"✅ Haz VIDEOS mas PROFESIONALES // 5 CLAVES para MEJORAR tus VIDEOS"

Bueno, volvemos con otro vídeo súper interesante y en este caso te voy a dar 5 claves secretas que harán que tus vídeos se vean más profesionales. Así que vamos a empezar con la primera clave, que es cuida la luz.
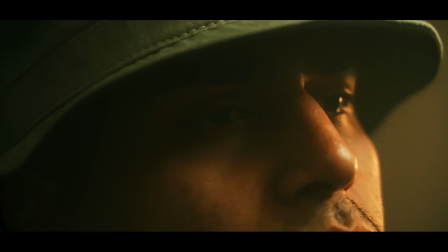La luz es de las partes más importantes que tiene nuestro vídeo, ya que gracias a ella podemos crear ambientes y transmitir emociones.
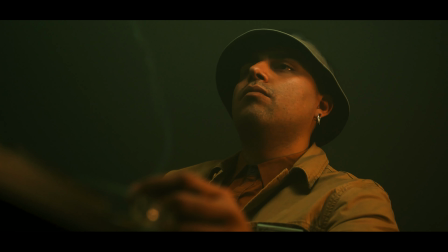Por eso mismo,
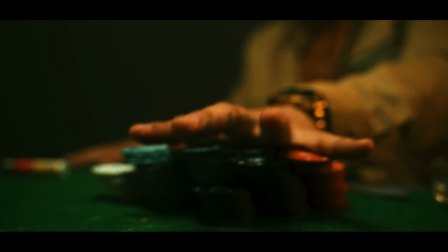cuida la luz y aprende a iluminar y sobre todo aprende a exponer correctamente para tener un equilibrio de colores y contrastes óptimos en tus imágenes. Clave 2. Aprende a elegir una buena distancia focal.
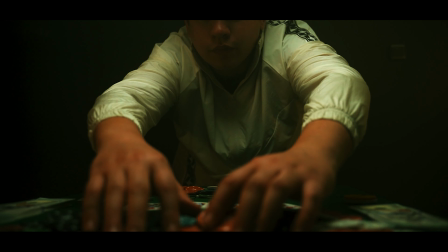Un error que se comete mucho es utilizar la misma distancia focal para todo y no escoger una distancia focal exacta para cada escena.
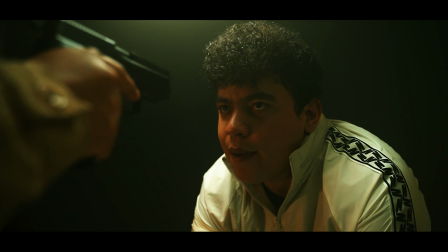Tienes que pensar que una distancia focal no tan solo es un ángulo de visión, sino que es una manera de modificar la realidad para crear una escena.
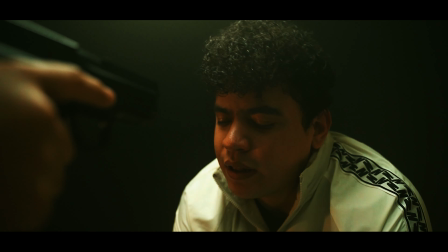Por eso es súper importante que sepas elegir tu distancia focal perfecta para cada escena y para cada momento. A mí personalmente me gusta utilizar 3 distancias focales principalmente, que son el 16 mm, el 24 mm y el 35 mm. Y te voy a explicar para qué utilizo cada una de ellas. Por ejemplo, empezamos con el 16 mm.
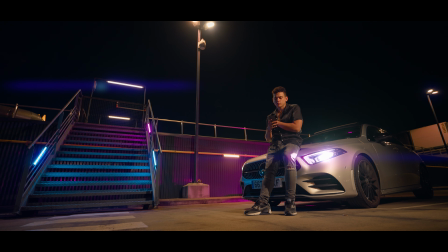Esta distancia focal normalmente la suelo utilizar cuando necesito hacer que una escena se vea grande y amplia, ya que esta distancia focal lo que me da es una sensación de profundidad muy amplia y por eso utilizo esta distancia focal. Por otro lado, utilizo el 24 mm, que normalmente es el que más utilizo. Ahora mismo estoy grabando con él.
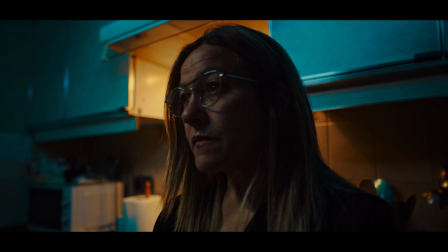Y esta distancia focal normalmente lo suelo utilizar para grabar personas, ya que normalmente se ven más delgadas y estiliza sus figuras.
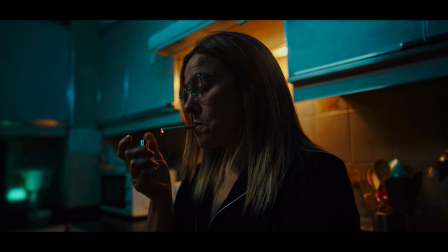Aparte, el 24 mm es una combinación perfecta para gimbals porque me da un movimiento
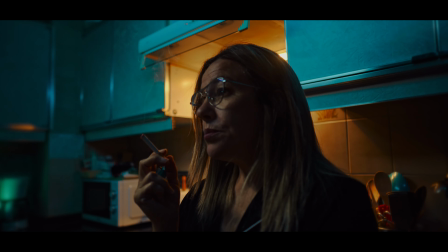fluido y aparte un ángulo de visión bastante amplio que realmente me gusta mucho para utilizarlo con gimbal.
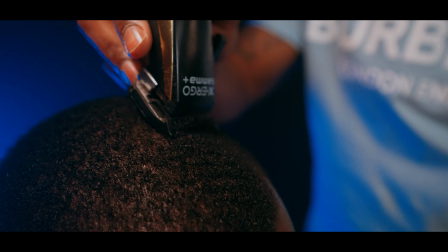Por otra parte, la última distancia focal que suelo utilizar es el 35 mm. Esta distancia focal realmente me encanta utilizarlo para retratar personas y captar detalles,
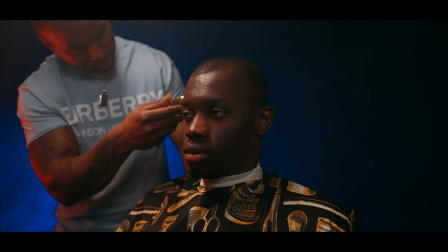ya que sigue siendo una distancia focal que me ayuda mucho a conseguir profundidad sin perder ese toque realista.
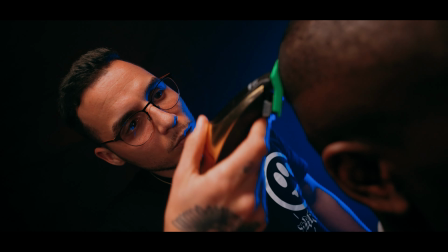Así que aprende a elegir bien la distancia focal porque esto hará que tus vídeos tengan imágenes más bonitas y llamativas.
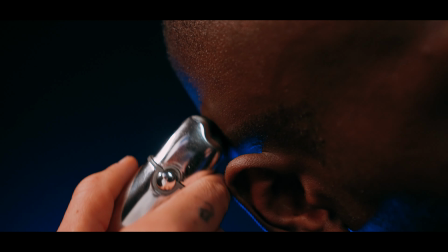Sobre todo, el saber combinar estas distancias focales va a hacer que tus vídeos se vean más interesantes y más profesionales. Así que apúntate esta clave porque te va a ayudar mucho. Tercera clave, domina el balance blanco y los tintes.
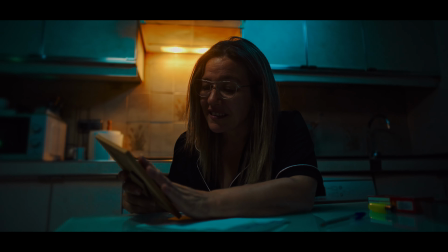Un error que estoy seguro que estás cometiendo es hacer un balance de blancos neutro utilizando el white balance,
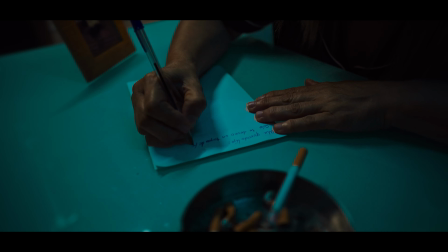es decir, balance de blancos automático, o los semiautomáticos. Y esto es un error.
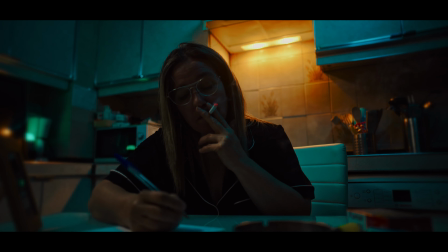Sí que es verdad que con este balance de blanco vas a tener unos colores fieles, pero poco llamativos y poco interesantes.
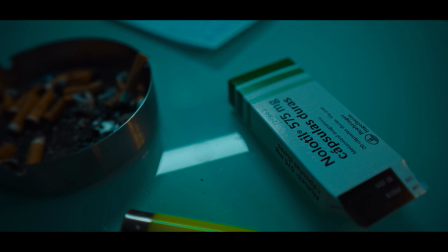Si quieres conseguir un mejor color en tus vídeos, mejor mide la temperatura de color de las iluminaciones y crea tus propios balances de blancos creativos.
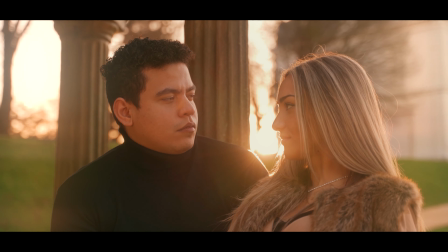Esto hará que tus vídeos tengan un look más profesional y sobre todo consigas paletas de colores con colores más interesantes. Cuarta clave, no grabes en aperturas amplias. Sé que has escuchado muchas veces que mejor grabar en f2.8 porque así tendrás poca profundidad de campo y tus vídeos se verán más cinematográficos. Y realmente esto podría ser así, pero a día de hoy es aburrido.
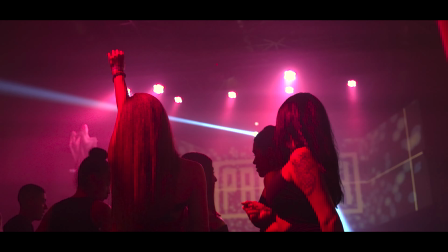Para tener imágenes más profesionales y que tus vídeos sean más llamativos, olvídate de la profundidad de campo y empieza a contar cosas con tus imágenes.
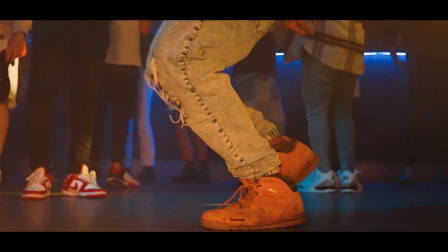Es decir, ayúdate de la composición y del encuadre para transmitir lo que quieres contar con tu imagen.
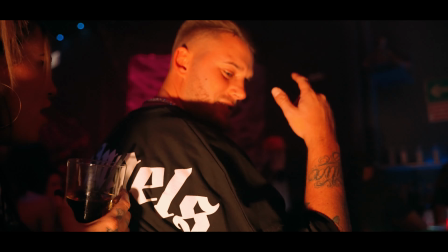Deja de utilizar aperturas grandes para abordar o desenfocar los fondos.
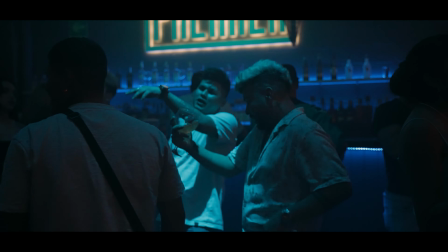Ese es un recurso que a veces viene bien, pero no tienes que abusar de él, ya que tus vídeos se verán muy aburridos si utilizas esta técnica cada 2x3.
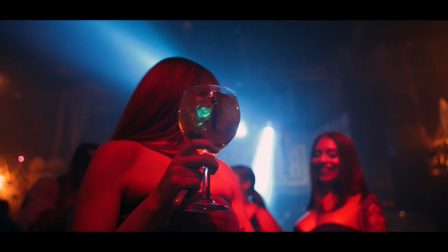Mejor aprende a componer y encuadrar, y así podrás contar mejores historias gracias a la composición. Y por último, la última clave súper importante, sigue los procesos de color y sobre todo, ten un criterio propio.
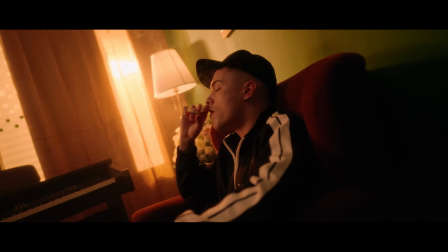Muchas veces estamos obsesionados con el color,
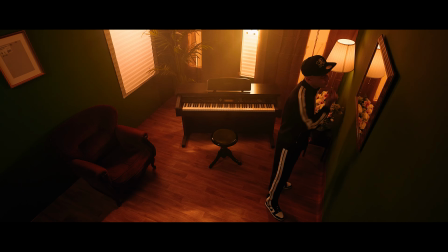con el color grading y no seguimos los procesos adecuados y no tenemos un criterio propio para hacer el color grading.
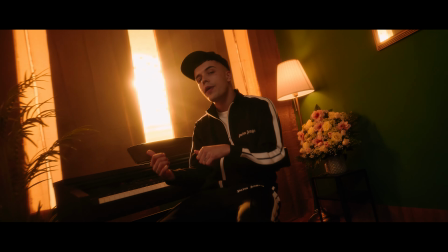Y aunque a veces consigamos un buen color, no va acorde con el vídeo.
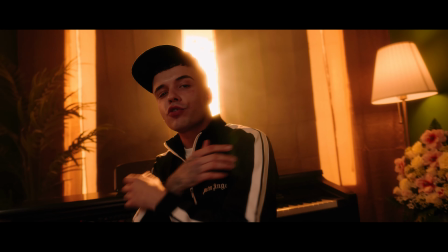Siempre ten un criterio propio y siempre ayuda a transmitir lo que quiere transmitir el vídeo.
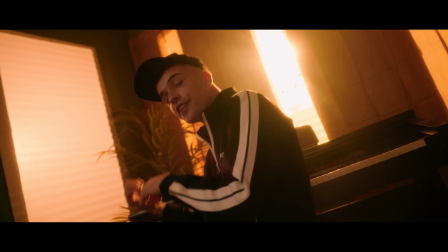Porque puede ser que el color grading sea genial, tengas unos colores muy llamativos, pero no ayuda a transmitir lo que quiere transmitir el vídeo.
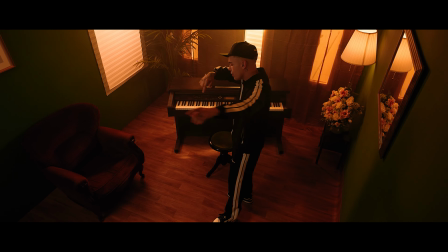Y eso no sirve de nada.